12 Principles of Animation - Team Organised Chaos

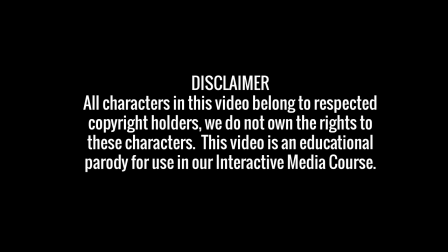0:00 This video was solely for educational purposes as part of our 2D animation assignment. A static image of Bender from the TV series Futurama has been taken from Google, as well as sound clips from the character.
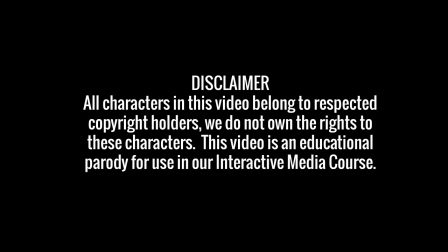0:11 We have cut up the image to allow movement and interaction for this video. Therefore, the actions and movements of Bender are unofficial and of our own creation.
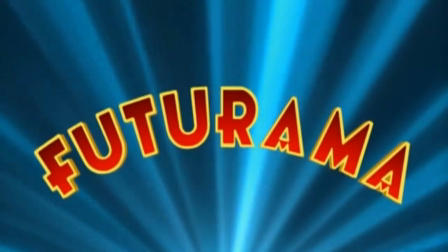0:23 You're watching Futurama, the show that does not advocate the cool crime of robbery.
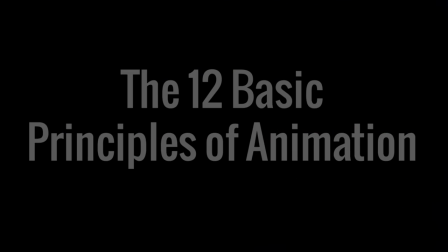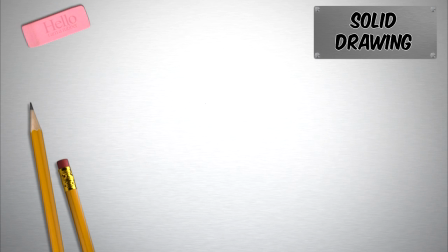0:37 Hello. Today we will be going over the 12 basic principles of animation. First, we need to bring some life to this blank screen. So let us start with our first principle, solid drawing. We need something special.
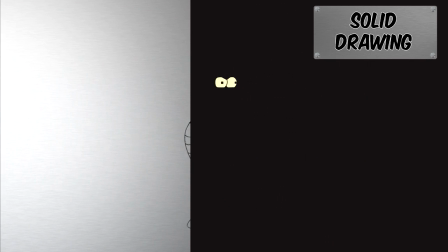0:50 There we go, our very own bending unit. For this principle I had to sketch my character, then transform him into color while adding movement.
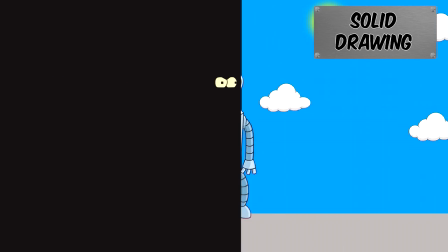0:58 This gives the illusion of three-dimensional life.
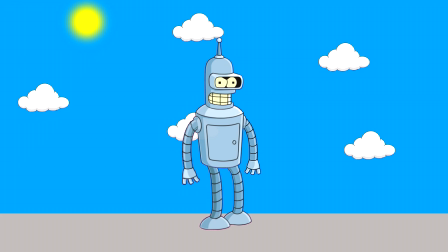1:04 I am Bender. Please insert girder.
So let's make Bender do something.
Say what?
Bender, how would you like to rob a bank?
Bite my shiny metal.
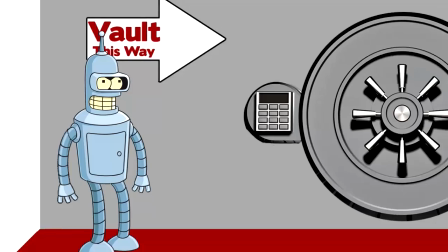1:16 Where am I?
So let's talk about our next principle, staging. He'll be looking at the vault and the signs.
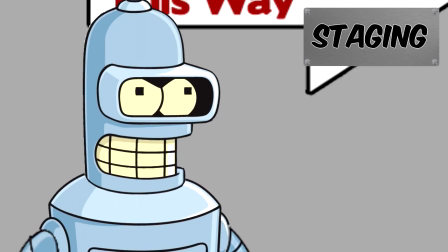1:22 We need to use long, medium or close-up shots, as well as different camera angles to tell a story and also draw the audience in.
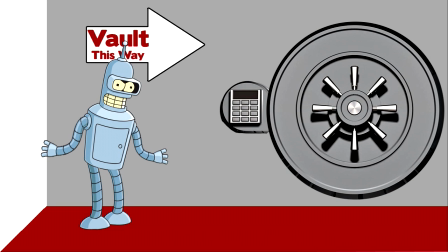1:30 We do that with staging.
What?
Now Bender is going to rob this bank with this gun.
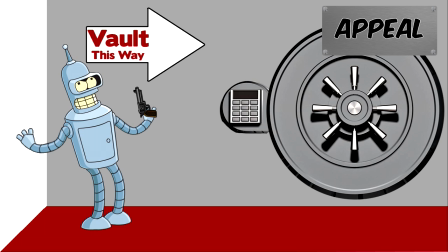1:40 We'll be looking at appeal now. Appeal is about creating animation and designing characters that the audience find engaging and entertaining. Bender's laugh accomplishes this, doesn't it, Bender? Notice how Bender is whistling.
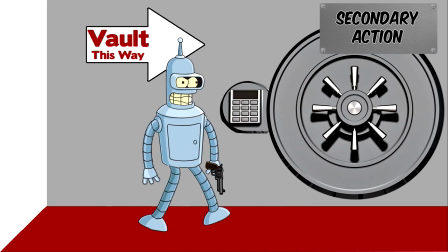1:54 He is creating secondary action. Secondary action is used to give a scene more life and realism.
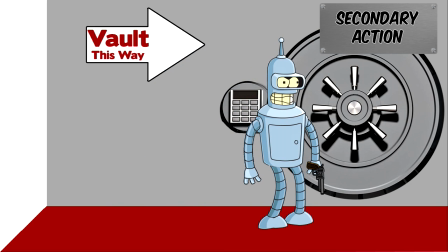2:00 These actions emphasize the main actor rather than take away focus from him.
As for you, Bender, this building is completely surrounded.
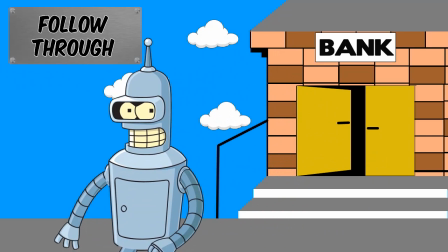2:12 What we are seeing now is follow-through. Bender's arm keeps spinning even after he has let go of the gun.
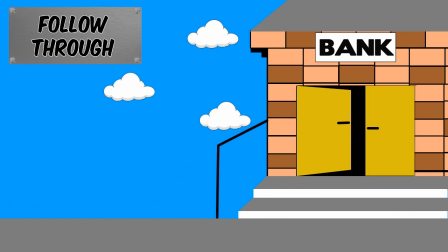2:19 Although also known as overlapping, it is used to imitate real life, laws of physics and different rates of movement on the characters or even inanimate objects.
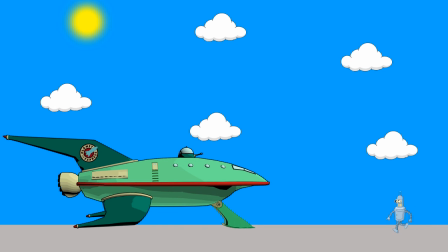2:31 Well, I'm not going out without a fight.
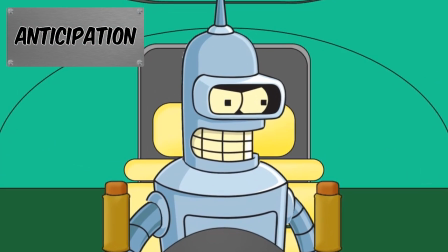2:36 Here's the principle of anticipation. This is used to prepare the audience of an action that is about to occur. Sometimes it can just be a character staring at an action off screen that is about to happen, but sometimes it is used to build up to an action.
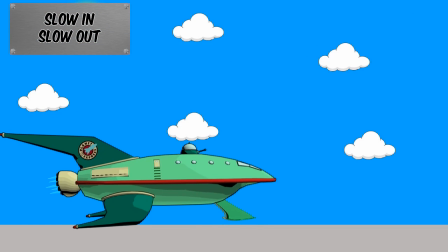2:49 Next we'll look at slowing in and slowing out. This principle involves movement of objects or even body parts and how they need time to accelerate and slow down.
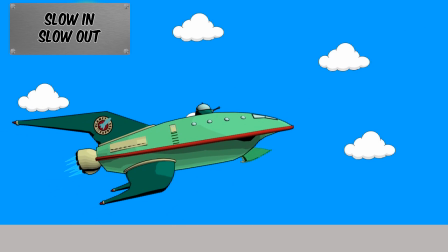3:00 More drawings and frames in the beginning or end of an animation create an action that looks more realistic.
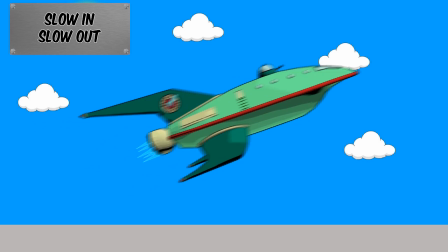3:05 There are lesser frames in the middle of the animation too. Now let's look at timing.
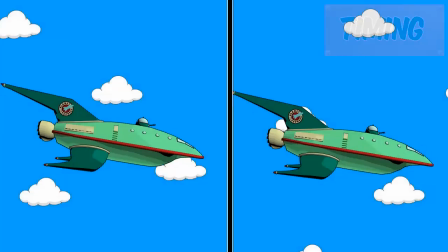3:11 In old school animations, timing was all about how many drawings were used to convey an action.
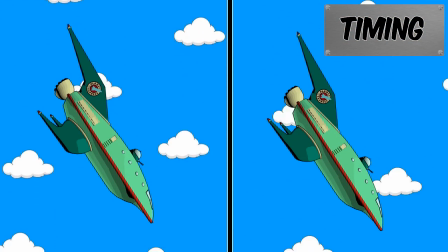3:16 Nowadays we use how many frames are used per second in a piece of film.
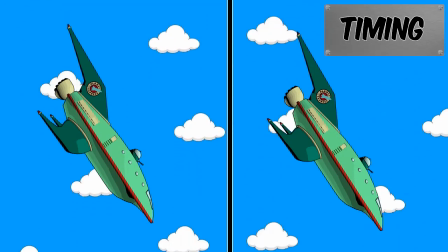3:20 Object weight, laws of physics, and correct timing all attribute to the speed of the action on film.
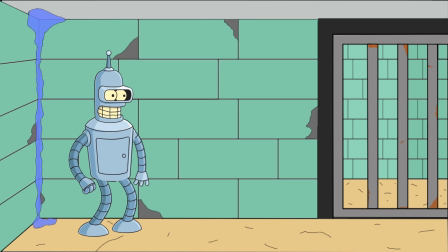3:28 Life is hilariously cruel.
Now we have Bender in this situation. We can explain the motion of squash and stretch, often thought as the most important principle.
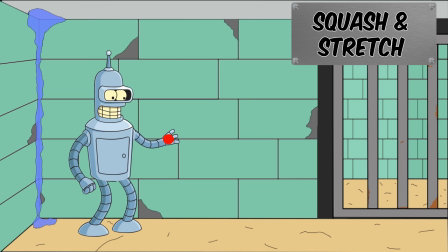3:38 This method deals with adding weight and flexibility to items in a scene. It can be used with objects that a character can interact with, like Bender's ball. The volume of said item will not change. However, it is reallocated to give the squash and stretch look. These need to correspond correctly.
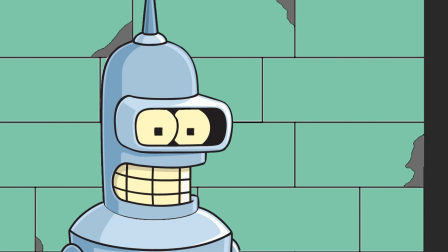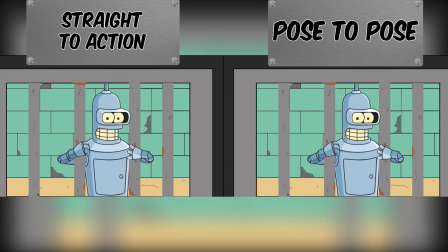4:03 Now we will be looking at pose to pose.